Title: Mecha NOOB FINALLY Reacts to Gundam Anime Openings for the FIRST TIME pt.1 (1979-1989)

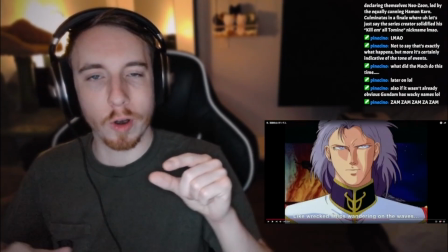1972s
But, you know, it added to them, or it changed a few things to them.
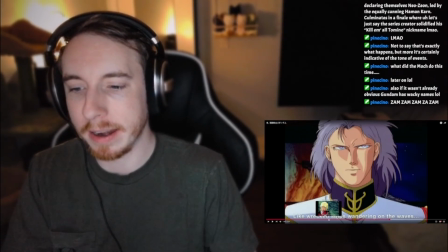1980s
Like, specifically, obviously, I had it at this shot earlier, like this shot right here.
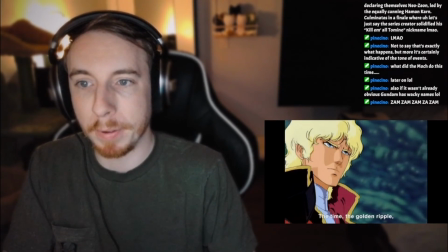1988s
This is where it ended in the previous opening, but then we get this really like
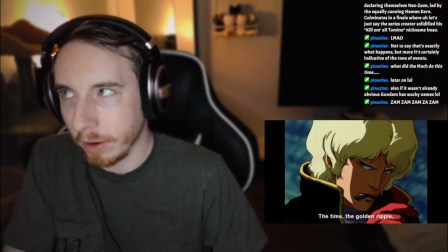1997s
interesting moment where he's looking around, like, you know, to see what he can see.
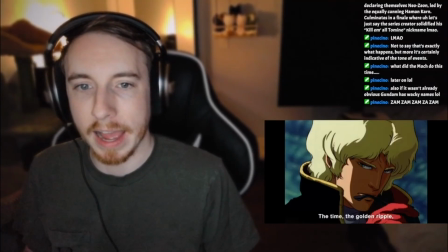2001s
Like, it's obviously showing that he's cunning and that he's kind of this real interesting character, that it's kind of giving us this sense of, can we trust him? And then a little later on we get the shot of these two again,
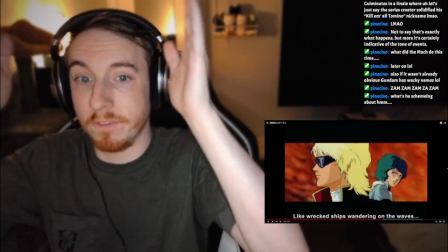2017s
but this time they're not full screen in the 4x3.
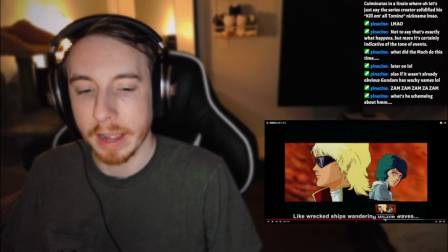2021s
This time they're shrunk in, a lot smaller, kind of, you know, given less importance.
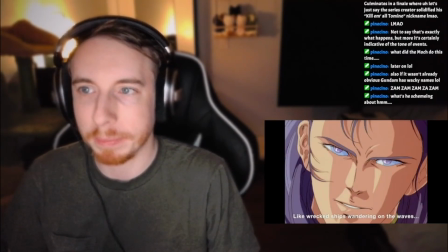2027s
And then this guy shows up and he just takes up the entire screen, and he's kind of like, yeah, they're not the main attraction here. I am. I'm the main guy here, not them. So look at me.
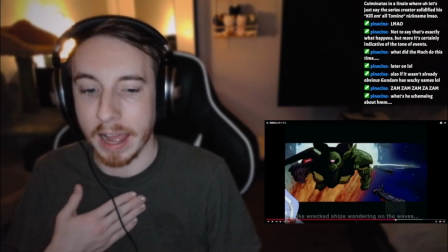2039s
And then he disappears, and the green Gundams show up.
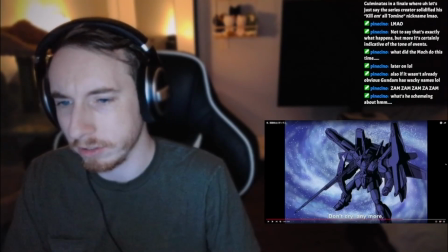2043s
And then we see this girl. I don't know what the importance of her is, but holy shit, look at this Gundam design right here.
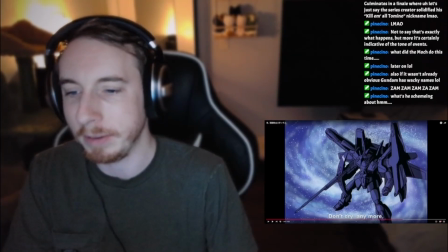2049s
What's he scheming about? Yeah, what can he be scheming? God only knows.
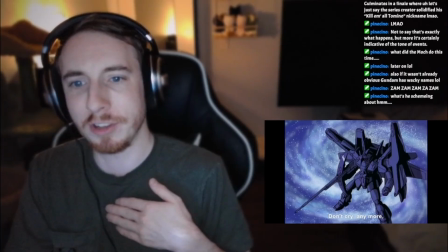2055s
But this shot right here of just this super Gundam is kind of insane.
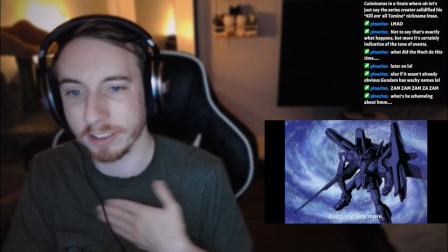2061s
Like, this looks like the
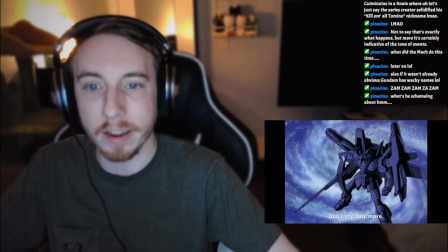2064s
sort of toy that would like sell out on Christmas, you know, like back in 1985 or 1986.
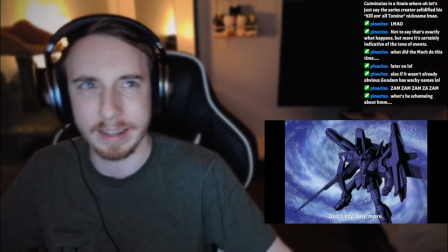2071s
I think it was 85.
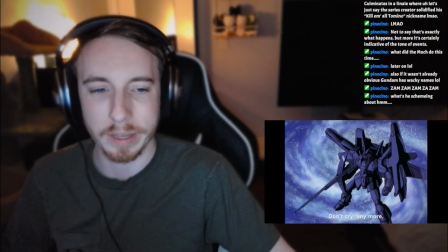2072s
You know, this looks like the sort of toy that you know, it would have been hard to find because this looks sick.
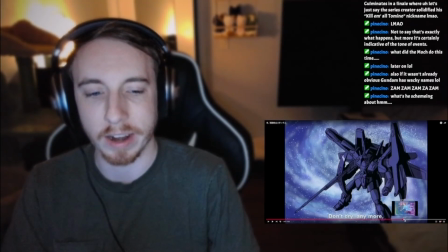2080s
I can't imagine how cool this thing is when you're actually watching the series, you know, seeing it with all these attachments,
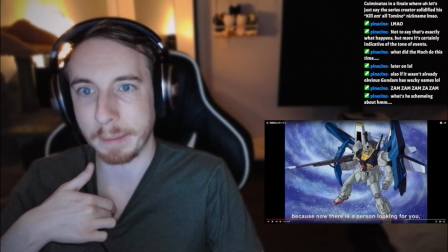2087s
seeing it with this super shield, this like sniper rifle, the wings that let it,
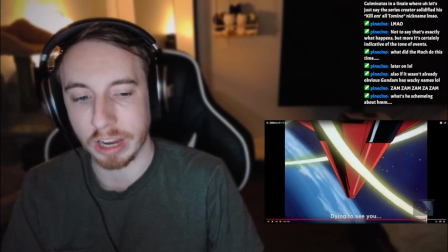2093s
I guess, turn into the ship itself. And where's the shot?
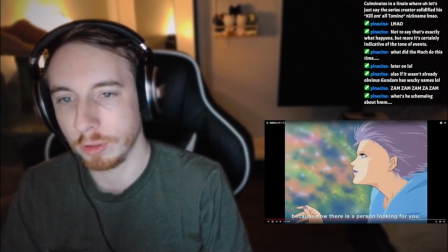2098s
Right here where we see him do the thumbs up again. It's coming up.
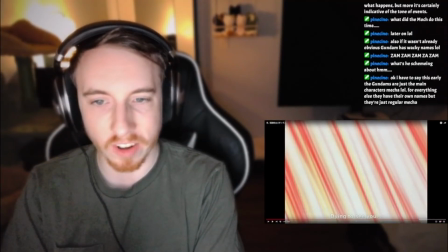2103s
There it is, right there. It's flashes by like it's a single frame almost.
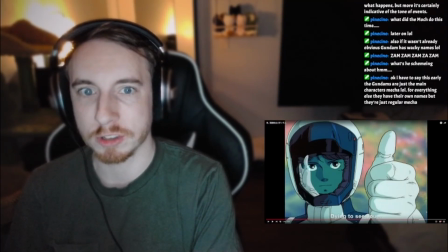2110s
Well, maybe yeah, 3 frames where he's actually thumbs upping, but only 1 frame where it's in position.
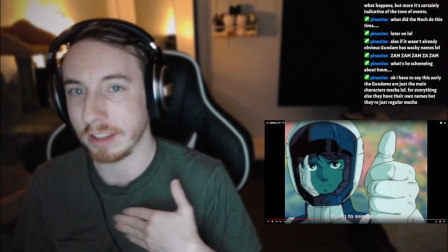2117s
So that's kind of crazy because in the previous opening it was there for longer.
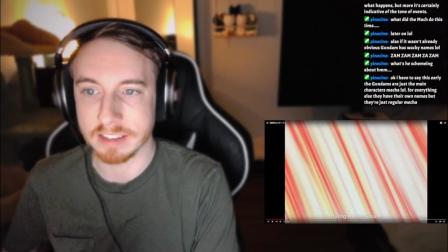2122s
So the fact then that immediately after it there's these lights, like almost like an explosion and a fight going down,
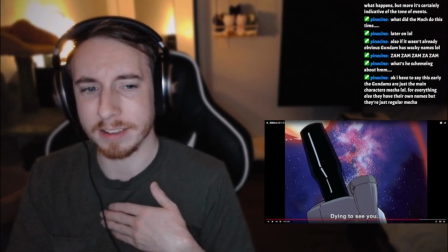2130s
has me really worried about some of these characters, you know, like, is everything not okay?
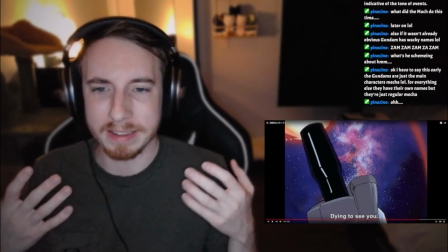2138s
Because that thumbs up was immediately taken away. So there's so many moments in this where the scenes that we remember from the previous opening are just cut short.
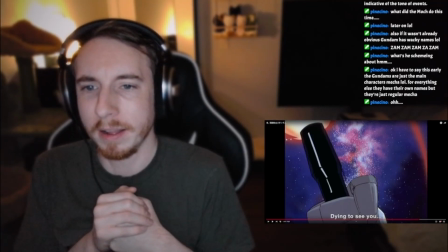2147s
So yeah, knowing now that there's a crazy finale where characters may die has me kind of worried about these characters specifically.
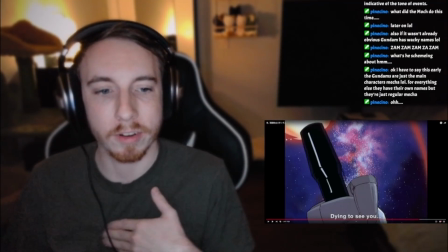2155s
You have to say this early, the Gundams are just the main characters mecha. For everything else, they have their own names, but they're just regular mecha.
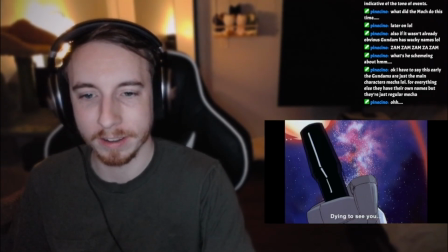2162s
Oh, okay. Oh, everyone say hi to Peanut. He's here because he thinks it's food time.
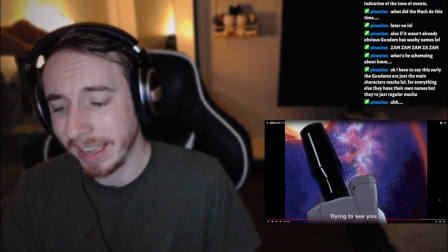2167s
This was a really, really cool, fun opening. I think I definitely would say this has been my favorite so far.
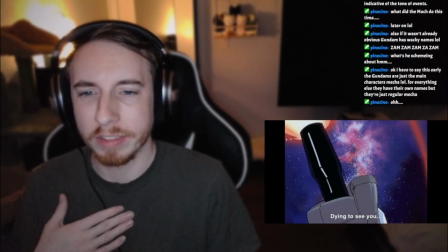2174s
I really love the sound of it. I love the kind of like, what is it, like city pop?
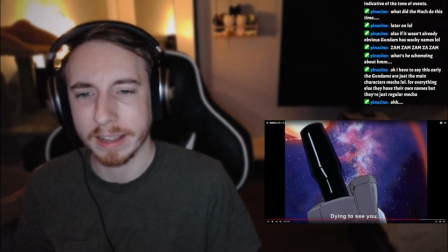2180s
I can't remember what that's called, like that genre of music, and it's very unique and fun to hear in this opening because it's not something we'd heard in any of the previous 2 openings,
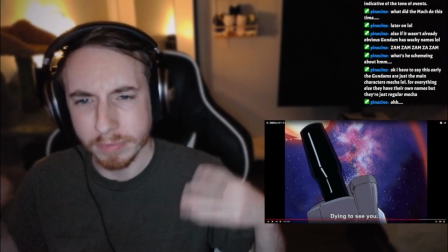2190s
and the way that it was incorporated into this, and it brought like high energy while we're seeing like all yeah.
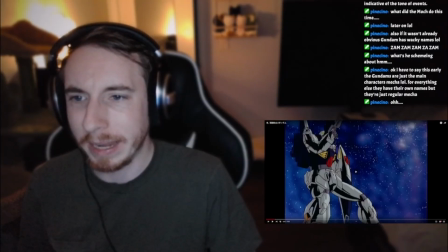2198s
Also, like, let me just say, starting the opening with our main suit being shot at and it looks like it gets destroyed,
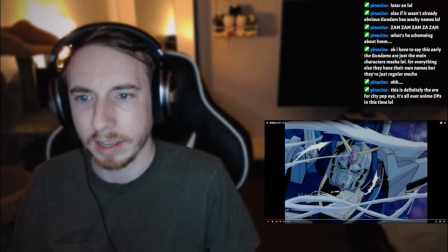2207s
kind of a really ominous and strange way to, you know, start it.
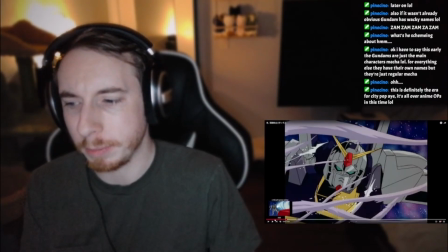2213s
Is it the same suit as before, or is this the Zeta suit?